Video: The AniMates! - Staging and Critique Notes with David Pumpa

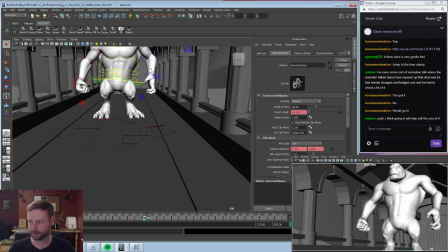1979s
I don't really want to move the camera side to side. I feel like that's a very awkward move. And that's a little early. So we could do something, wait till about here.
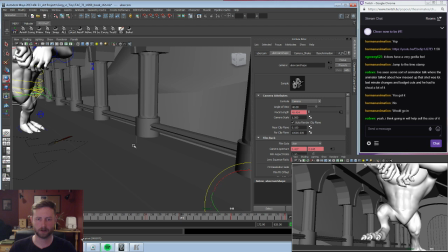1997s
144. And then make sure we track the camera along with it. Oops.
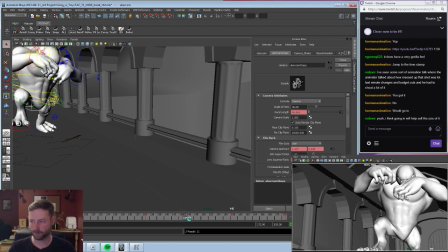2007s
Track the camera, and then as he comes in,
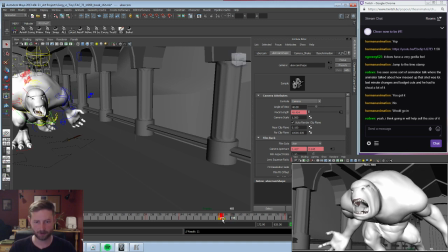2013s
probably have this happen a little sooner.
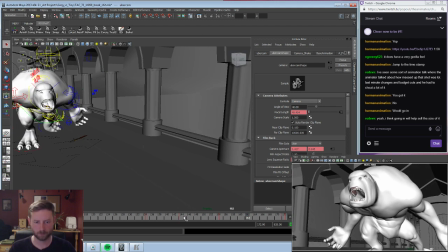And then make sure this frame happens throughout. We can do like a slow truck in.
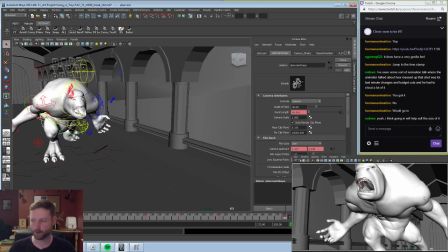2031s
And there's some other aspects here that needs to change still, so I'm not too worried about him coming out of frame. But
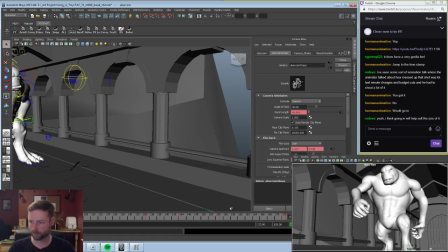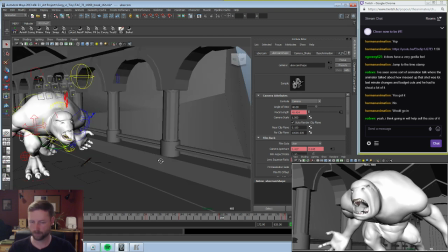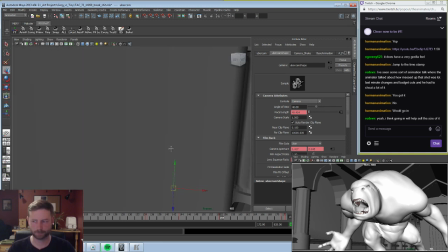2051s
That still doesn't feel right. Like, ideally, I'd want him sitting...
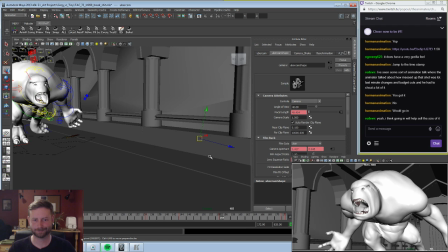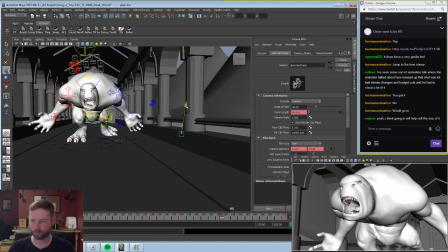sitting kind of like this. Like, I want the camera looking up at him to make him feel a lot more intimidating.
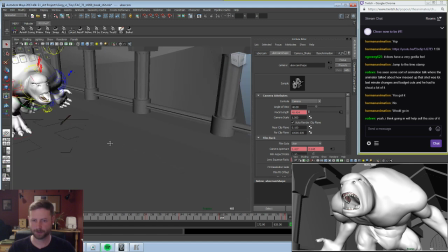2080s
So maybe something like that would be better.
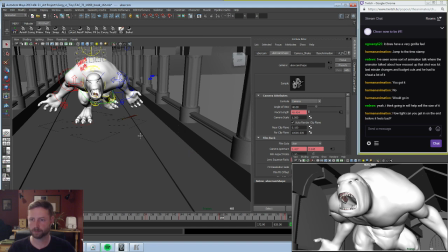I think, can you get on the end before it feels bad? That's an excellent question.
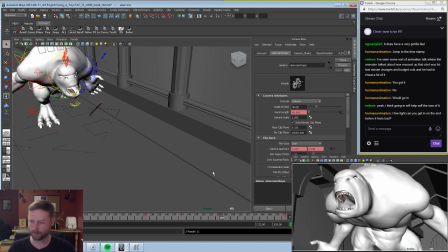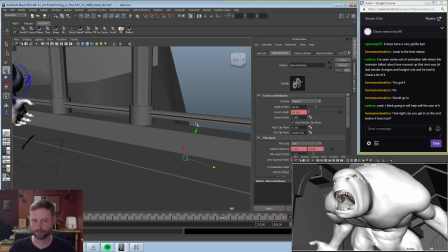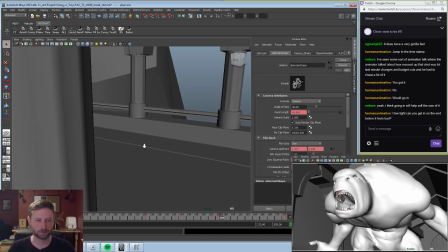2105s
Like, I like the idea of his head being so big in frame here, but I feel like we're cutting out too much.
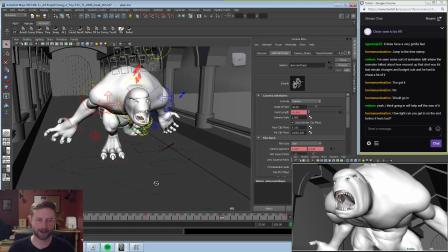2112s
I mean, not like that's terribly important. We're not gaining any information by looking at his legs and his hands and stuff.
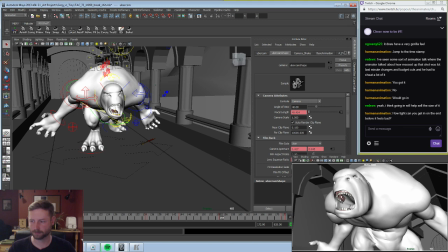2117s
Like, we're really trying to focus on his head and shoulders, just like his mass in general.
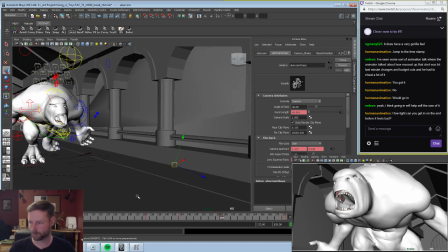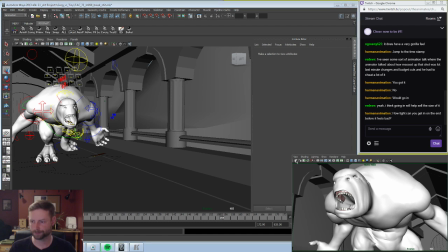2130s
Oops. You come back here.
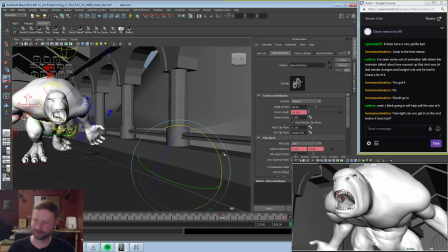2137s
And I kind of want to cut off the top, too. Just to show that he can't even be contained within frame.
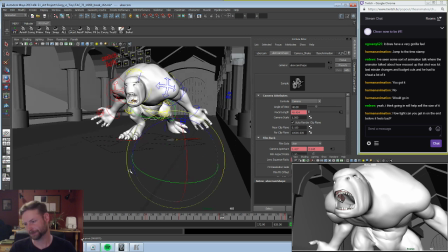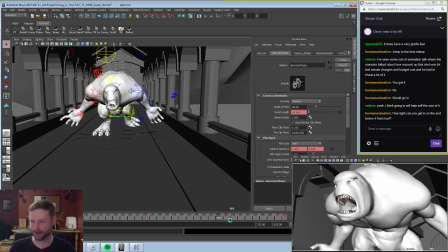2152s
But the scary thing is, this is a very big camera move for such a short amount of time.
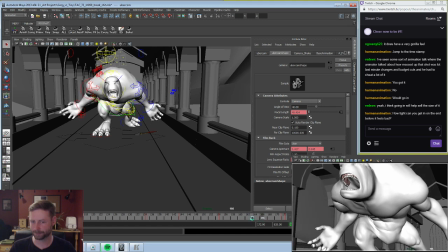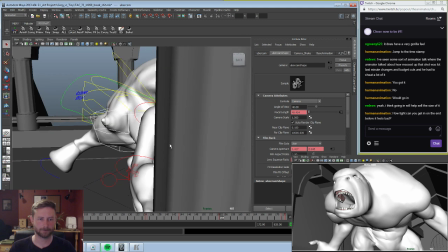2163s
And let me kind of fix this issue real quick.
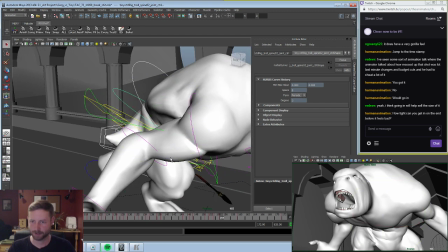2166s
We have it so his head like constantly moves up here, but as Mr. Harmon pointed out, that doesn't really help with the whole feel.
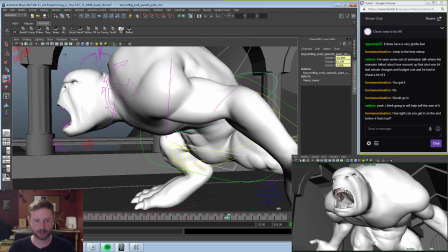2175s
So we got to get him kind of staying down throughout the roar.
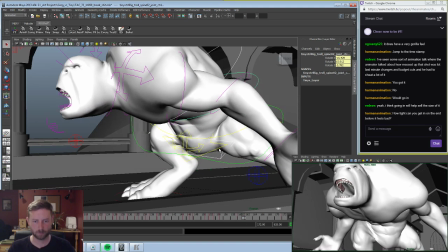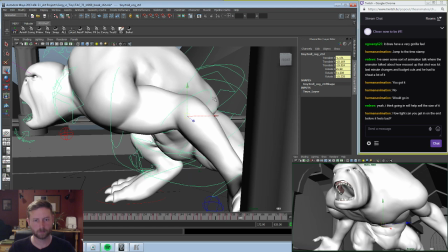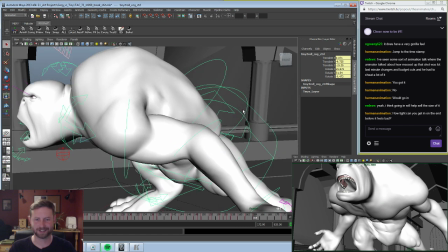2193s
Looks like we don't have too much in the torso, so wow, did I seriously do all this in the back? Shame on me.
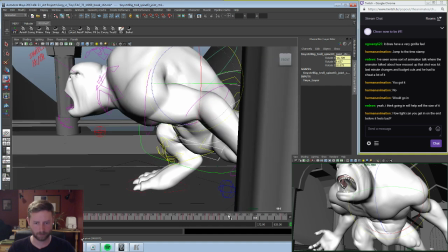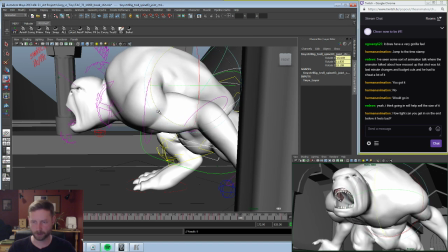2204s
But it does just kind of look like a moving hold. So let's just keep this down here for now.
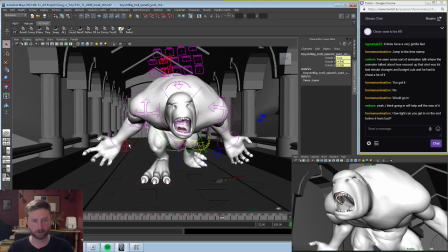2218s
Boop. How about from the front? Yeah, a little bit too much to the side.
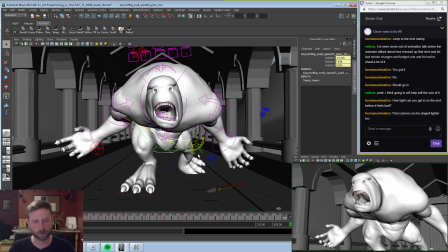2235s
Yeah, I figured the first camera could be staged tighter. But I wanted to get my last camera in first.
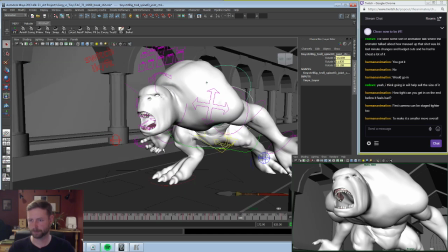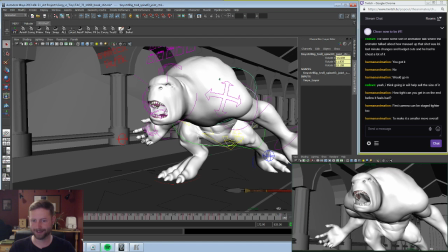2248s
Okay, so now it should hold more on that. Look at it run away.
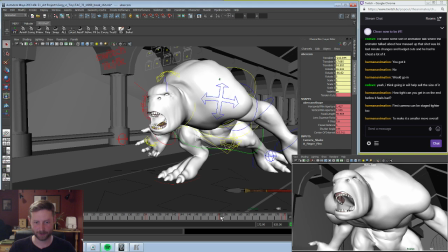2254s
Come on, camera, you guys stay where you need to be.
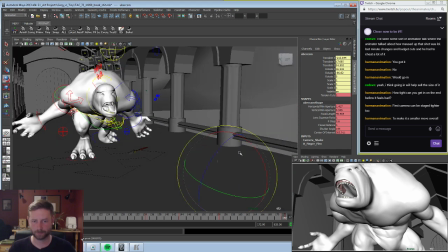2260s
And we can do just a little bit of tracking here.
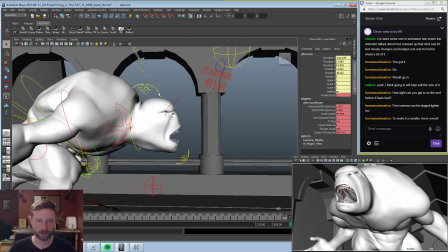2267s
And your head is not supposed to be going up either.
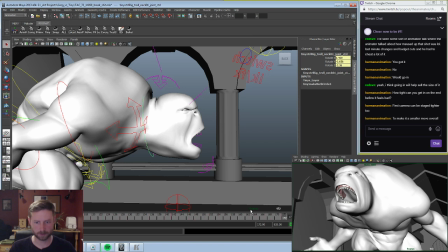2272s
Now let's just focus on the head for now. Or the neck? Let's do the neck first. Wow, I did not do much with the neck.
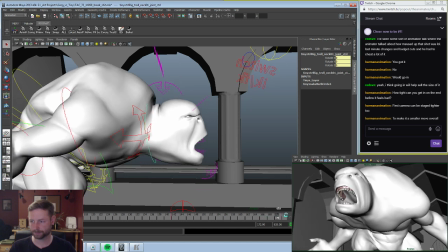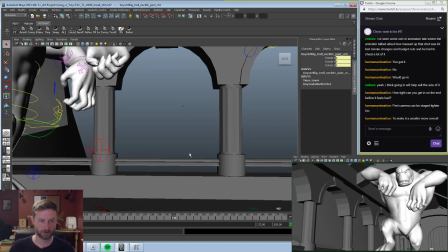2284s
How much of a difference is that?
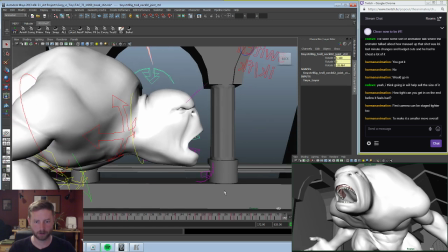2291s
He was already jutted out, that's why. Oh my.
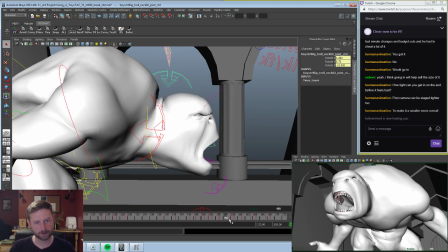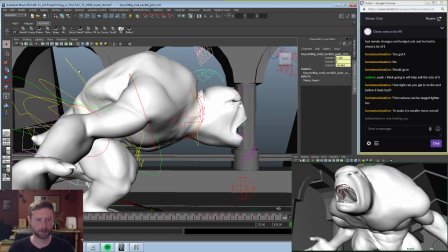2303s
Yeah, we still got him creeping up. Stop creeping, you creeper.
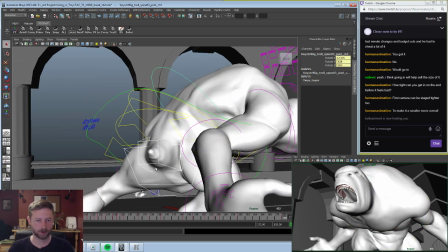2310s
Hey, thank you for the host.
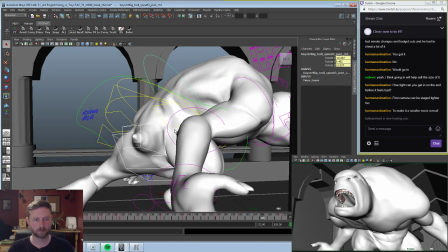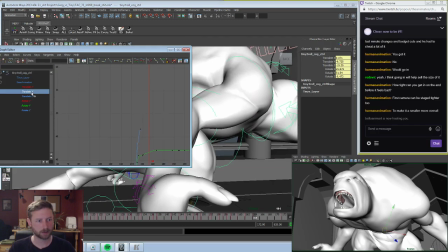2320s
A little bit of an upswing there. Take a look at our curve. Yeah. We can keep this much flatter.
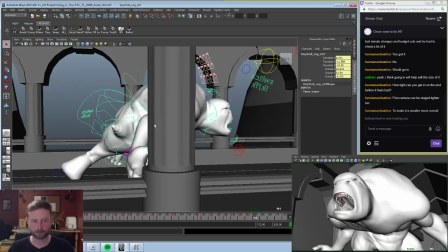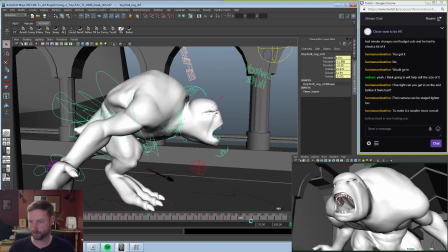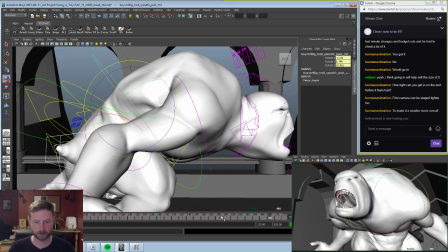2340s
Still got some kind of lift going on here. It looks like it's mostly in this curve here.
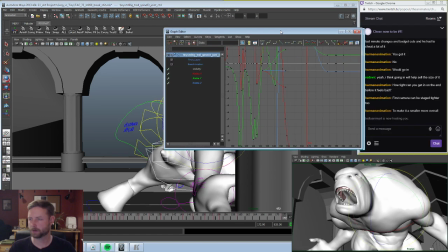2352s
So let's just see what that's doing.
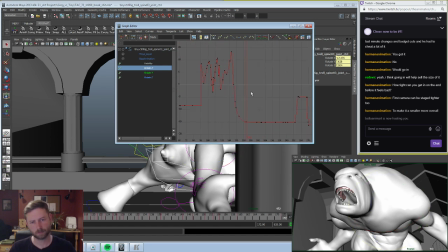Okay.
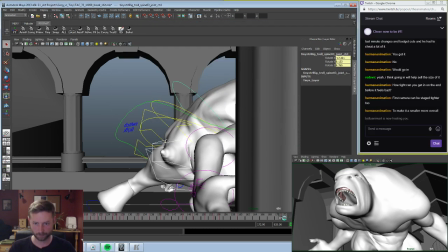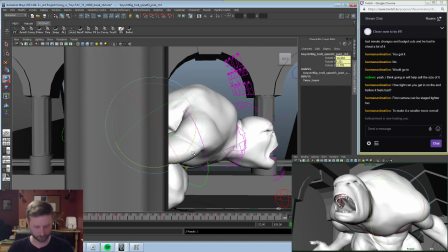Better. I wouldn't mind seeing a little motion going on there.
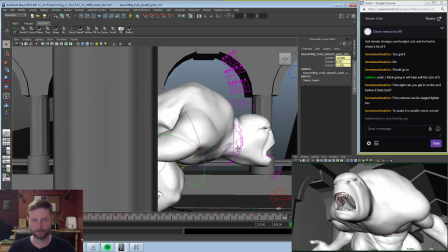2378s
Okay, cool.
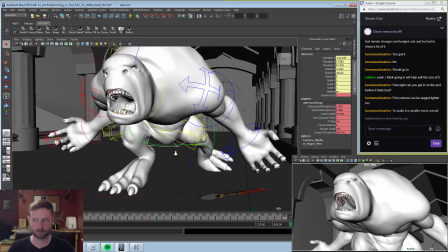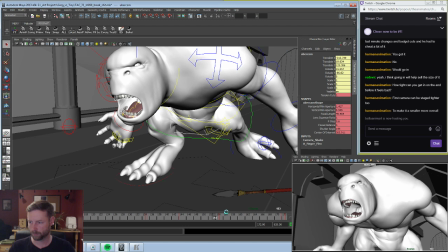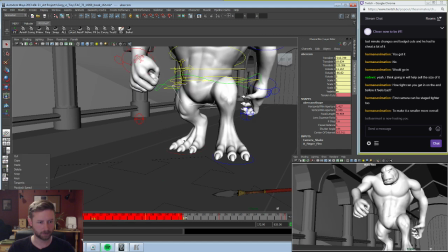2393s
Alright, so I'm going to go ahead and delete out previous keys again.
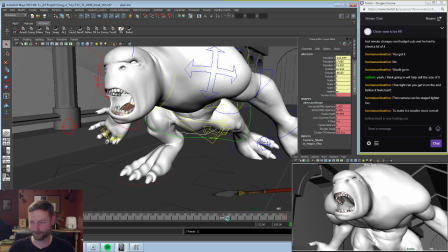2400s
Let's just take a look at it from here.
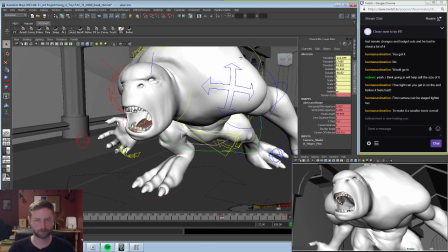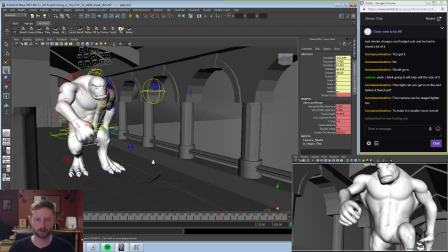2410s
Alright, so on the first shot, or the first part of the shot, we can have this pulled out a little bit.
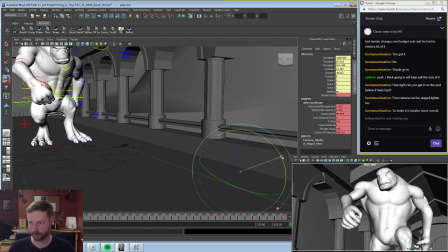2419s
Have him looking up taller, or higher. Kind of drag that out over to 135, I think the frame was.
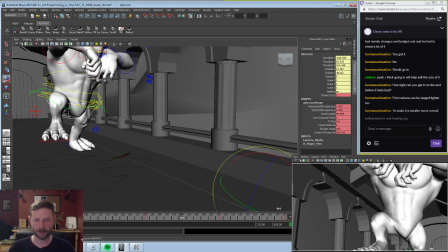2435s
You can track it to 144, where we're just kind of looking up higher. As it takes that big motion.
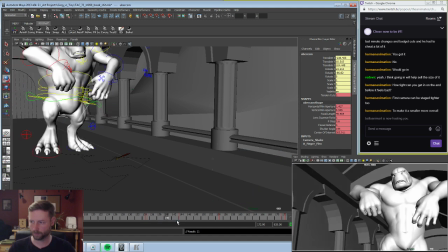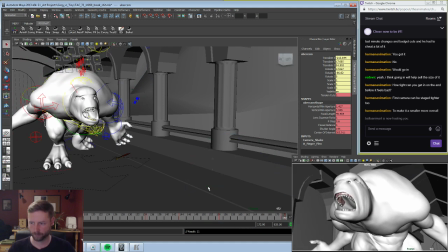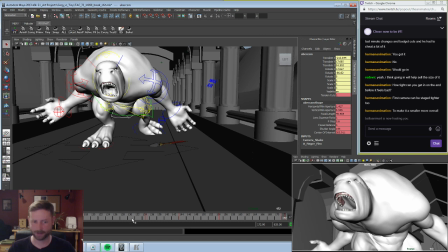2451s
Better. Like if you look at this shot down here versus what we had before, he's already much bigger in frame.
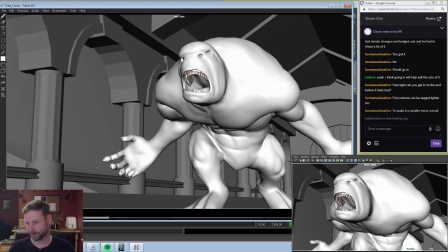2462s
There's still some other issues. For instance, like in the posing, like his arm doesn't feel like it feels like it's receding too much. We're too flat to camera here. And I feel like he's just not encompassing a lot of this space still. But you can start to see how staging plays an effect on the way the animation reads.